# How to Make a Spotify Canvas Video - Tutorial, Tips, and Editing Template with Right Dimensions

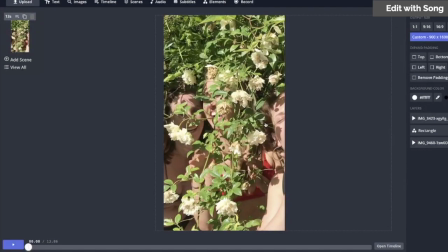[4:08]
And you know, this piece has to be 3 seconds. The audio is going to get deleted in Spotify.
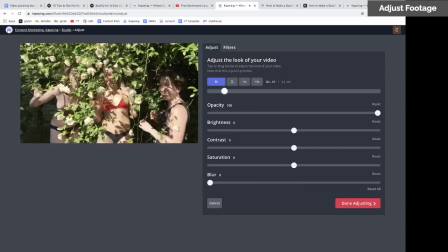[4:14]
If you want to alter the footage, click adjust. And then you have options to change the opacity.
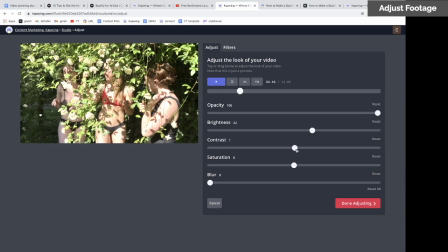[4:23]
You can change the brightness, contrast, saturation.
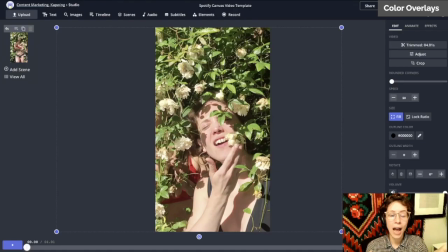[4:29]
Here's a cool technique for adding color overlays. This is also a great idea if you're doing multiple videos in an album and you kind of want them all to feel similar. You could use the same color overlay. So click Elements, and I'm going to use a square, make it really big,
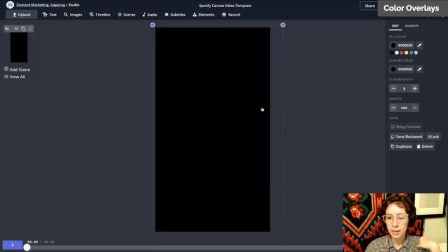[4:49]
and then let's see, click on it, and then you can change the fill color.
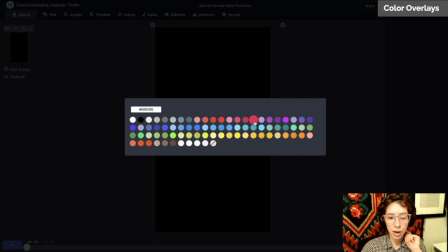[4:56]
Pinks and oranges and yellows are warmer colors, and blues and greens are colder colors.
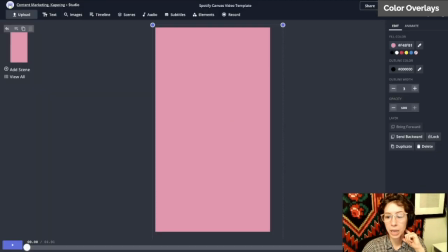[5:02]
So let's do like this color pink. I don't want an outline on it.
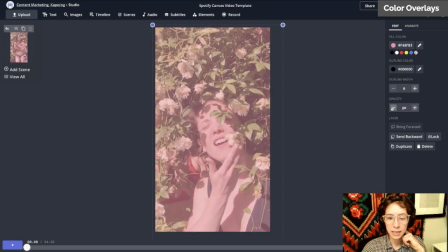[5:09]
Now let's lower the opacity. Look what that looks like. That's kind of cool.
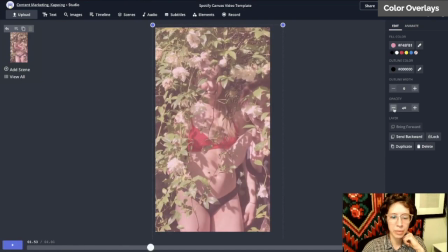[5:16]
Maybe I'll like even lower it a bit. This is what it looks like without it.
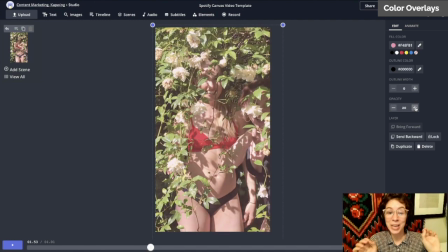[5:20]
You can even just do like the subtlest little bit, and it kind of just like makes it feel a bit nostalgia-y.
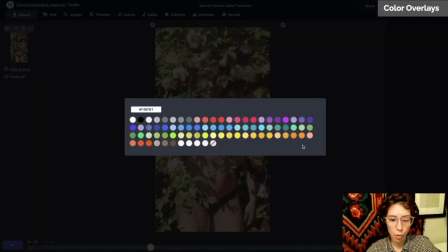[5:26]
You could probably do like a more, like maybe that would make it look more sepia toned. And if you wanted to feel like
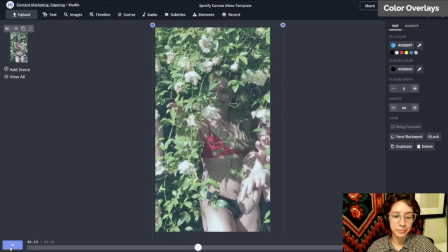[5:37]
cool, crisp, you could try this. Oh, they're both so fun.
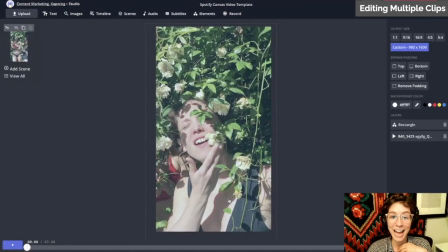[5:47]
Let's try adding in another shot.
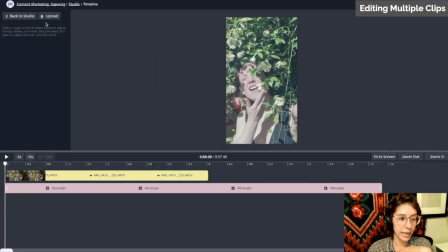[5:50]
So if we go into our timeline and then upload, here's another clip that I have.
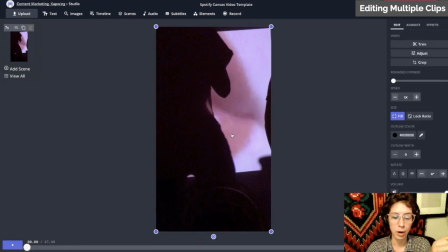[5:57]
Oh, took me out of the timeline. Now you'd want to make sure it was sized appropriately. In this case it is.
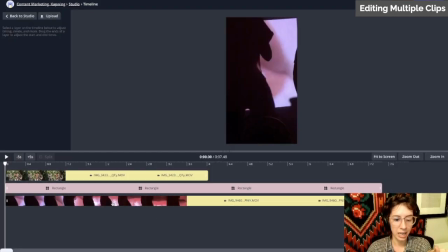[6:03]
Go into the timeline and lay one after the other.
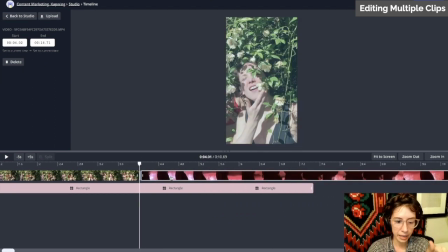[6:09]
You also can shorten it a little bit and make a split here.
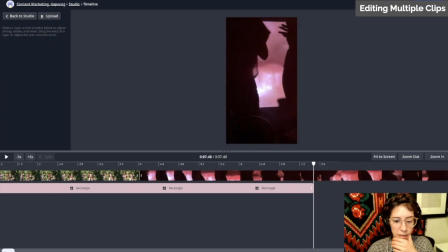[6:18]
Great, I think that's still split.
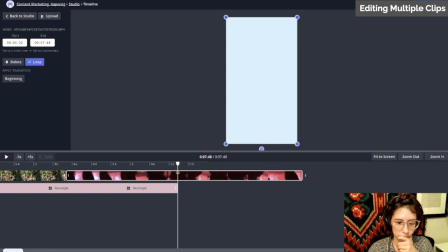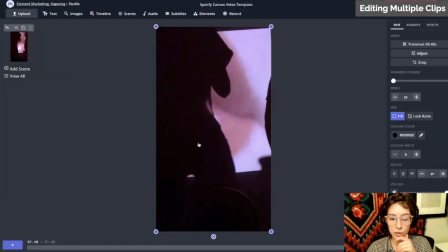[6:29]
Okay, shorten that. Now you'll notice that I had that blue overlay on the first clip and I don't see it here. That's because when you add new video layers, they're going to be stacked on top of each other. So you'll see this video that I added is over that rectangle. So just click on the video and then click down here to send back. Now they're all matching.
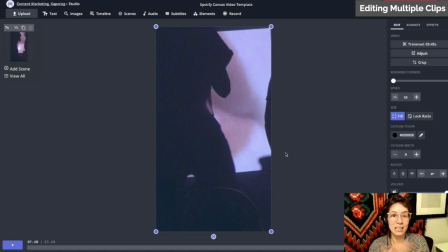[6:49]
This is a great way to make multiple clips feel cohesive, either all throughout all of your album or multiple clips in one video. It'll really make them feel like they're unified. Now, if you want to add a transition between these two clips,
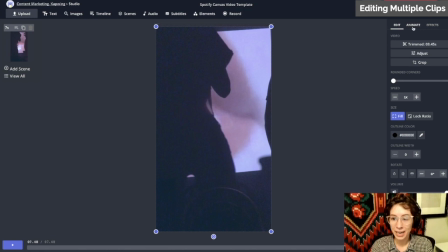[7:05]
make sure you select the video clip you want to animate in and then go to animate and then do fade. You could do pop in, slide up, drop in. For this one, I'm just going to do fade because I think it's like a soft video.
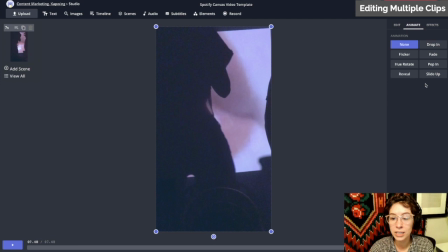[7:20]
Let's see. Then you have a few different options for transitions. You can also do a hue rotate, which is pretty cool. Your song that you put so much hard work into deserves a good canvas. So take some time, explore the tool, and make something that you're really, really proud of. And definitely share it with Kapwing because we love seeing the kind of stuff you guys come up with.
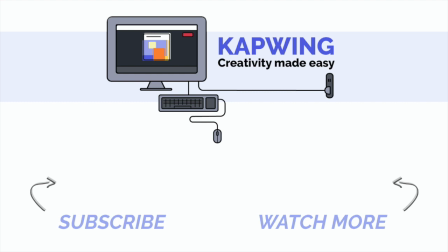[7:43]
Don't forget to subscribe to our YouTube channel, and I'll see you on my next video.